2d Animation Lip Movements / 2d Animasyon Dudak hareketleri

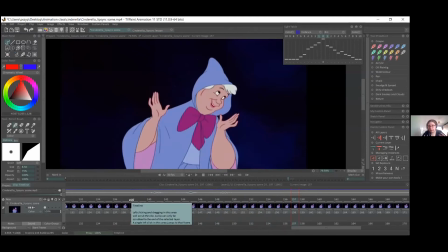So this kind of thing, it will apply like for whatever language you want to work in. So it will be the same with like Turkish. It's just like where you accent your words.
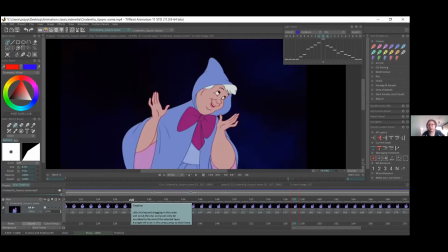That's how you'll just do a lip sync to it. Evet, yani bu hangi dilde çalışırsanız çalışın hareketler benzer olacağı için benzer hareketleri uyguluyor olacaksınız.
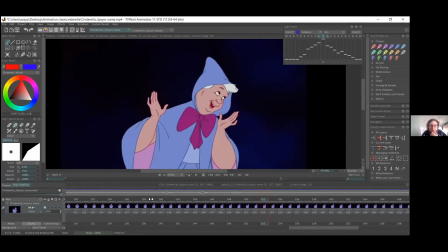So I'm trying to match up the sound because the file opened without it and I uploaded a separate sound file, but I think to me the sound starts too fast to the mouth.
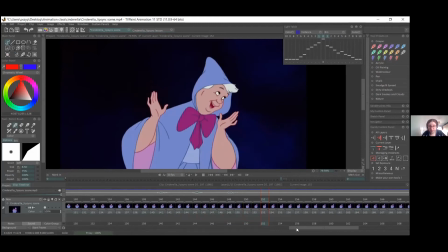But like I guess it works at the end of the day. Ses dosyasını ayrı eklediğim için sesle şu an hareketin eş zamanlı gittiğinden emin olmaya çalışıyorum. Sanki ses biraz daha hızlı geliyor bana.
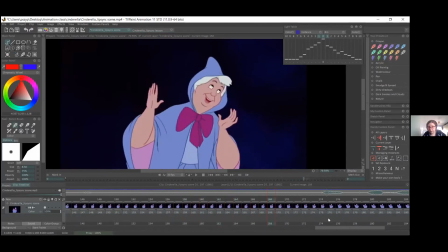So yeah, if we scrub, so sometimes the mouth shapes don't move too much in some of the older Disney films, but again, like as long as you get the word across, you can get away with it basically.
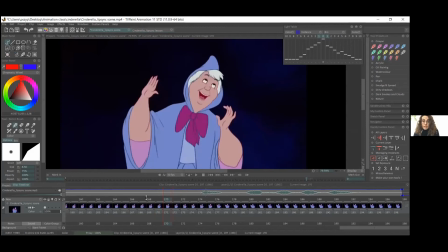Bazı Disney filmlerinde ağız hareketi çok fazla olmaz.
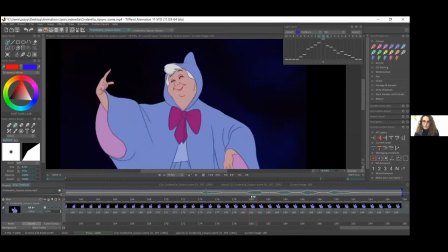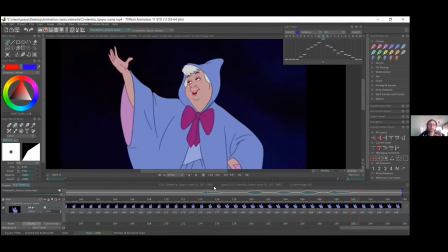So like even here, she says I put it away, but some of the words don't match the mouth.
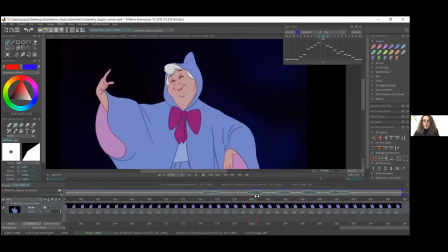Mesela burada put it away diyor ama bazı sesler ağızla çok uyumlu değil.
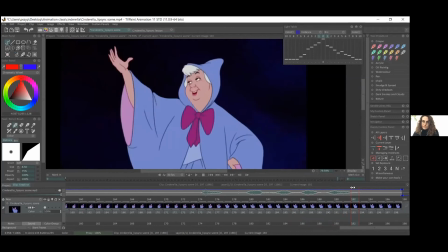So this could be, me with mismatching files, or it could be, you know, just an animator, you know,
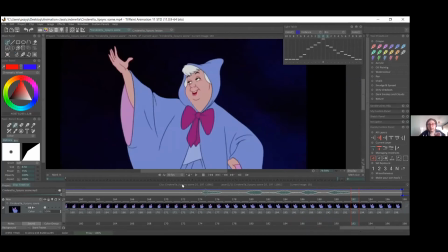focusing more on the animation of her head and keeping some small open mouth to sort of give a illusion that she's talking while she's, you know, doing two things at once.
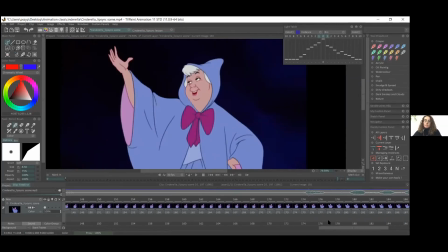Evet, yani mesela burada direkt ağız hareketi tüm seslerle uyuşmayabiliyor ama hani kafanın da aynı zamanda oradaki animasyonu bunu tamamlıyor. Yani eksik kalan sesler olsa bile bunu tamamlıyor.
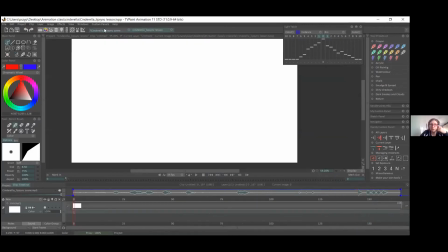So does that make sense to everyone, or do you have any questions? Sorusu olan var mı? Yes, I have a question.
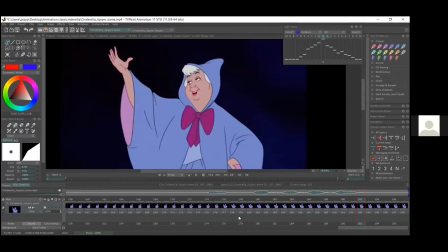You say while you are lip sync, it will be easier if you use another layer. But at the same time, eyes and nose and like every part of the face are moving.
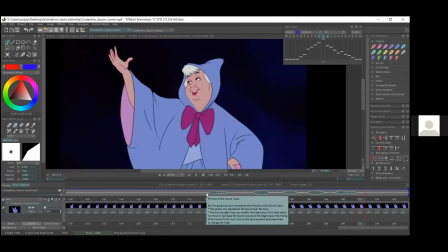So Yeah. how does it work? I mean, like first you draw the lips and then the eyes, and how does it work? That's the thing. With it depends what sort of like technique you're using,
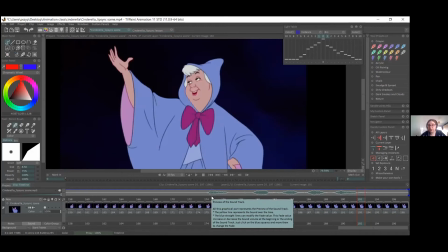because if you're doing like rigged animation, everything is on separate layers. But when we're doing this traditional one, I think it's good to sort of, you know, I mean, you can do the mouth last.
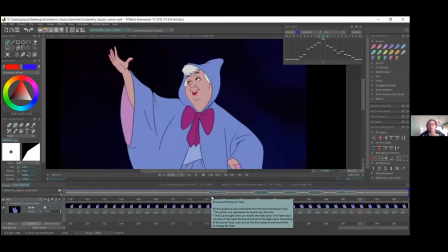I think that's like the best thing to do. You do all the head movement and all the eyes and nose, and then you add the mouth last, because usually you do the lip sync at the end.